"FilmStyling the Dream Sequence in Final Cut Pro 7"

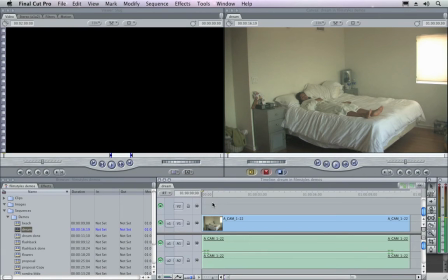(0:04)
Okay, now we've got another effects shot. This is a dream sequence. She's dreaming and she dreams that she gets up, and this was shot with a slow shutter speed.
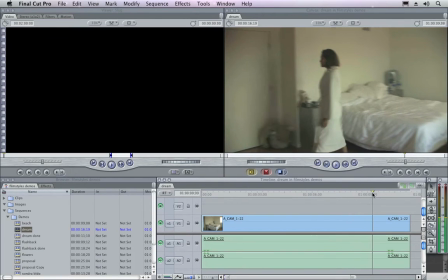(0:15)
She gets up and walks out of the house, and weird things happen after that.
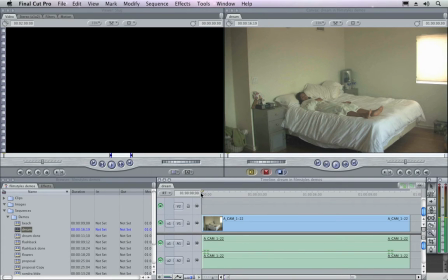(0:21)
But let's just look at what we can do with the FilmStyles filters to create this dream effect and this day for night effect.
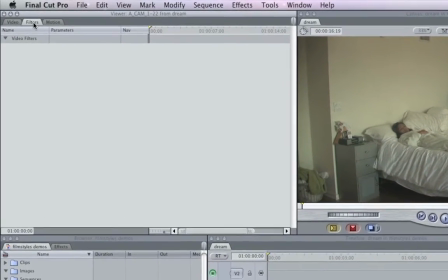(0:27)
So I'll double click this clip, go to the filters tab, press slash to drop our filters onto the clip.
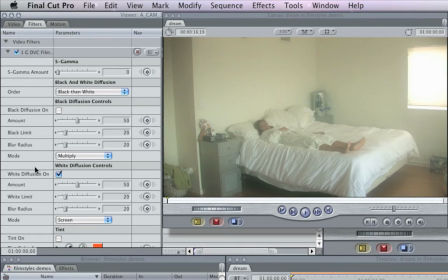(0:35)
And we're of course going to go for the white diffusion and, you know, bring that up. It just kind of looks foggy right now. We're going to use the tint control.
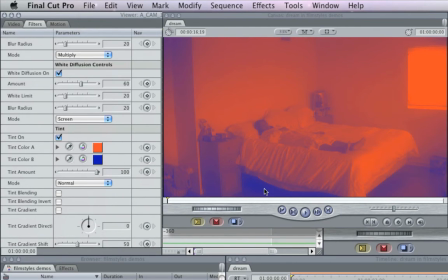(0:47)
And when you turn tint on, it maps shadows to this color, the tint color B, and it maps highlights to tint color A. So we're going to make tint color B black.
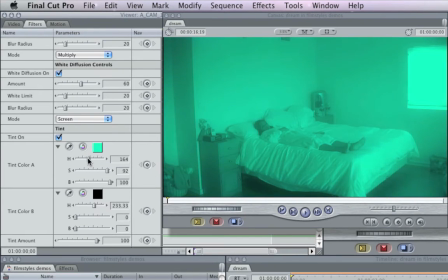(1:02)
And we're going to make tint color A, we're going to try to find that just special moonlight.
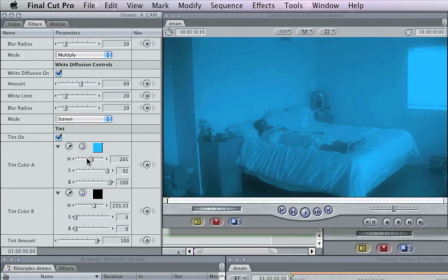(1:08)
You know, moonlight is blue in movies. It's one of the rules. And so we just want to find that moonlight shade. Okay, so let's say that we found it there. And we need a little more contrast.
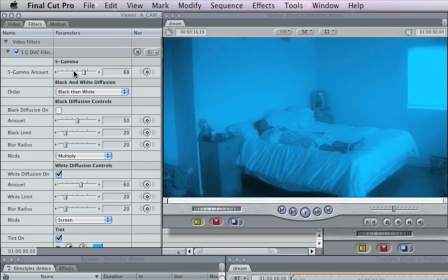(1:22)
So we're going to bring our S gamma up. It's just going to help us kind of get a more film-like look. And obviously we want her to be the subject of this frame. We've got all this other stuff in the frame.
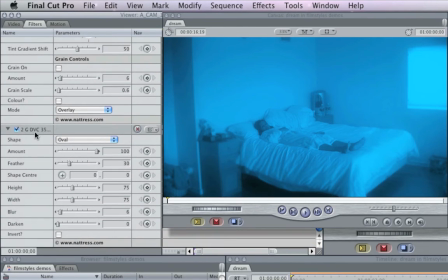(1:37)
And so we're going to press shift slash, drop our 35 millimeter depth of field filter on this.
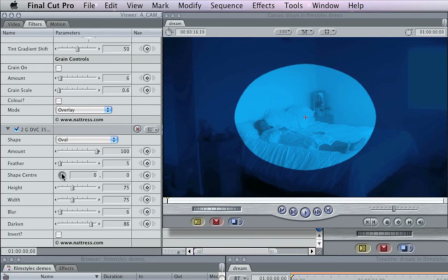(1:45)
And this time we are going to definitely have to keyframe this mask.
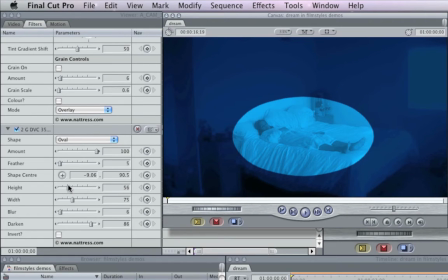(1:50)
So let's just get her laying there and set keyframes for height, width, and shape center. She gets up right here.
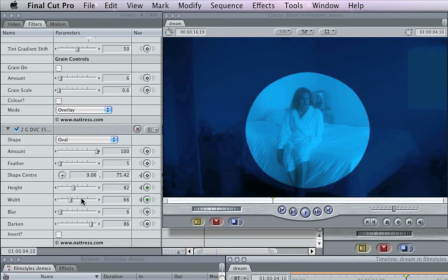(2:08)
So right here, we're going to bring the height up and the width down. Move the mask over here. Now she gets up.
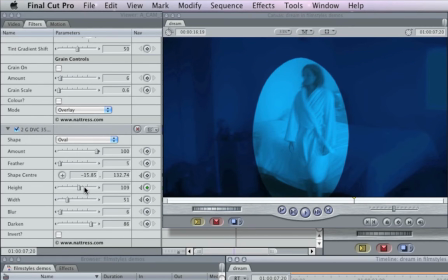(2:25)
So up we want height like that.
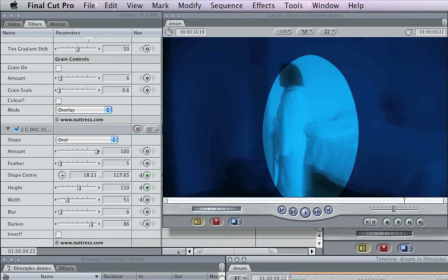(2:32)
And then she walks through the frame. Got a little bit of panning there.
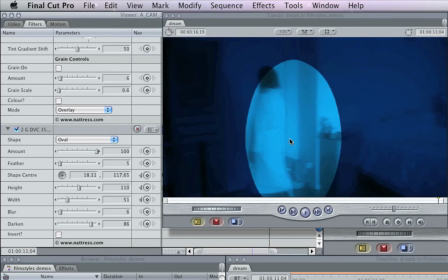(2:37)
So we'll just go to the end of the shot and just get this mask over here.
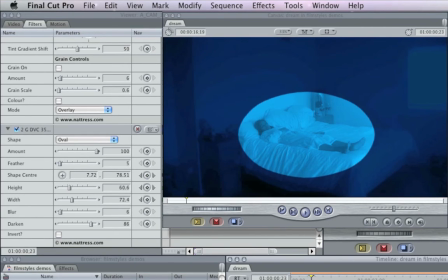(2:43)
And let's see how that works. That's working all right. It's probably a little bit tight.
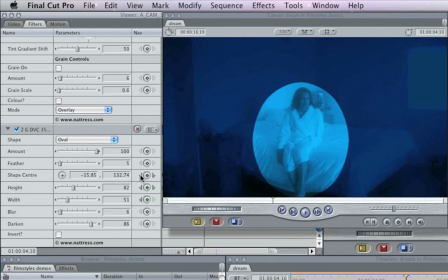(2:51)
Now, as you go adjusting keyframes, you probably want to hit these last keyframe buttons and adjust on the keyframes. Otherwise, you're just going to end up with tons of keyframes, and it's going to be very hard to work with later.
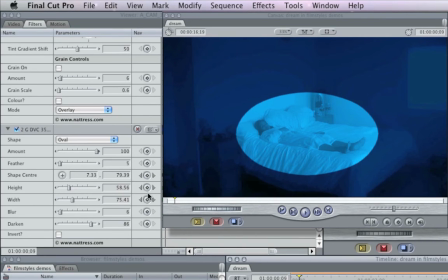(3:05)
That works pretty well. So we've got her in there pretty well. Now we'll bring the feathering back.
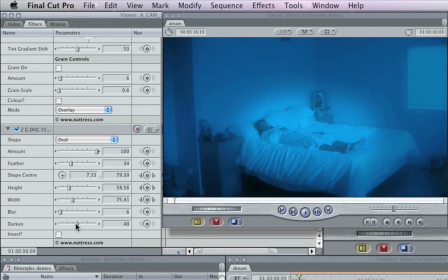(3:11)
A lot of feathering. I don't mind the darken. Kind of puts a little glow around her, but if it's subtle, it's all right.
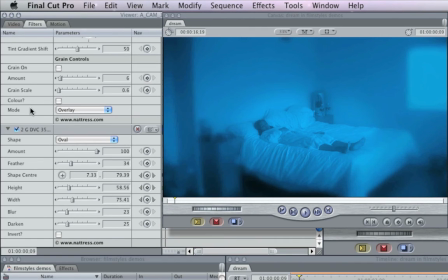(3:20)
And we just want plenty of blur. And now we can head back up here and maybe add a little more gamma, bring the contrast out a little bit. And we can tweak our color, make it a little more bluish.
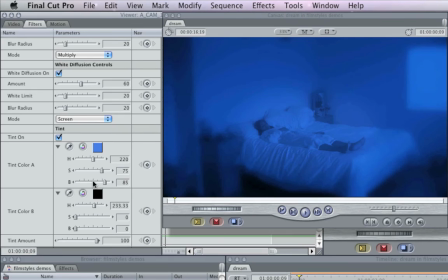(3:34)
You know, a little more intense blue. We can bring the saturation down a little bit. You know, as an editor, you never know what kind of footage you're going to get. We got this footage, and we are just trying to make the best of it using these FilmStyles plugins and get the look that we wanted.
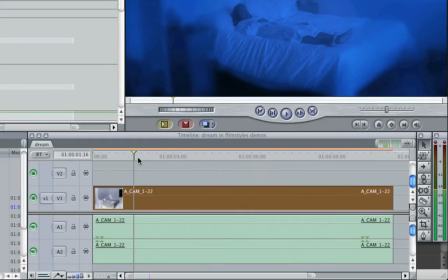(3:51)
Anyway, I think we have a great look here. And once again, remove attributes, filters.
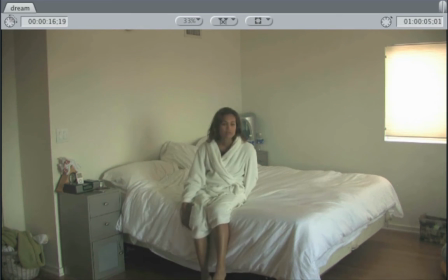(3:57)
There is the original shot. And undo. There is our shot with the FilmStyles filters.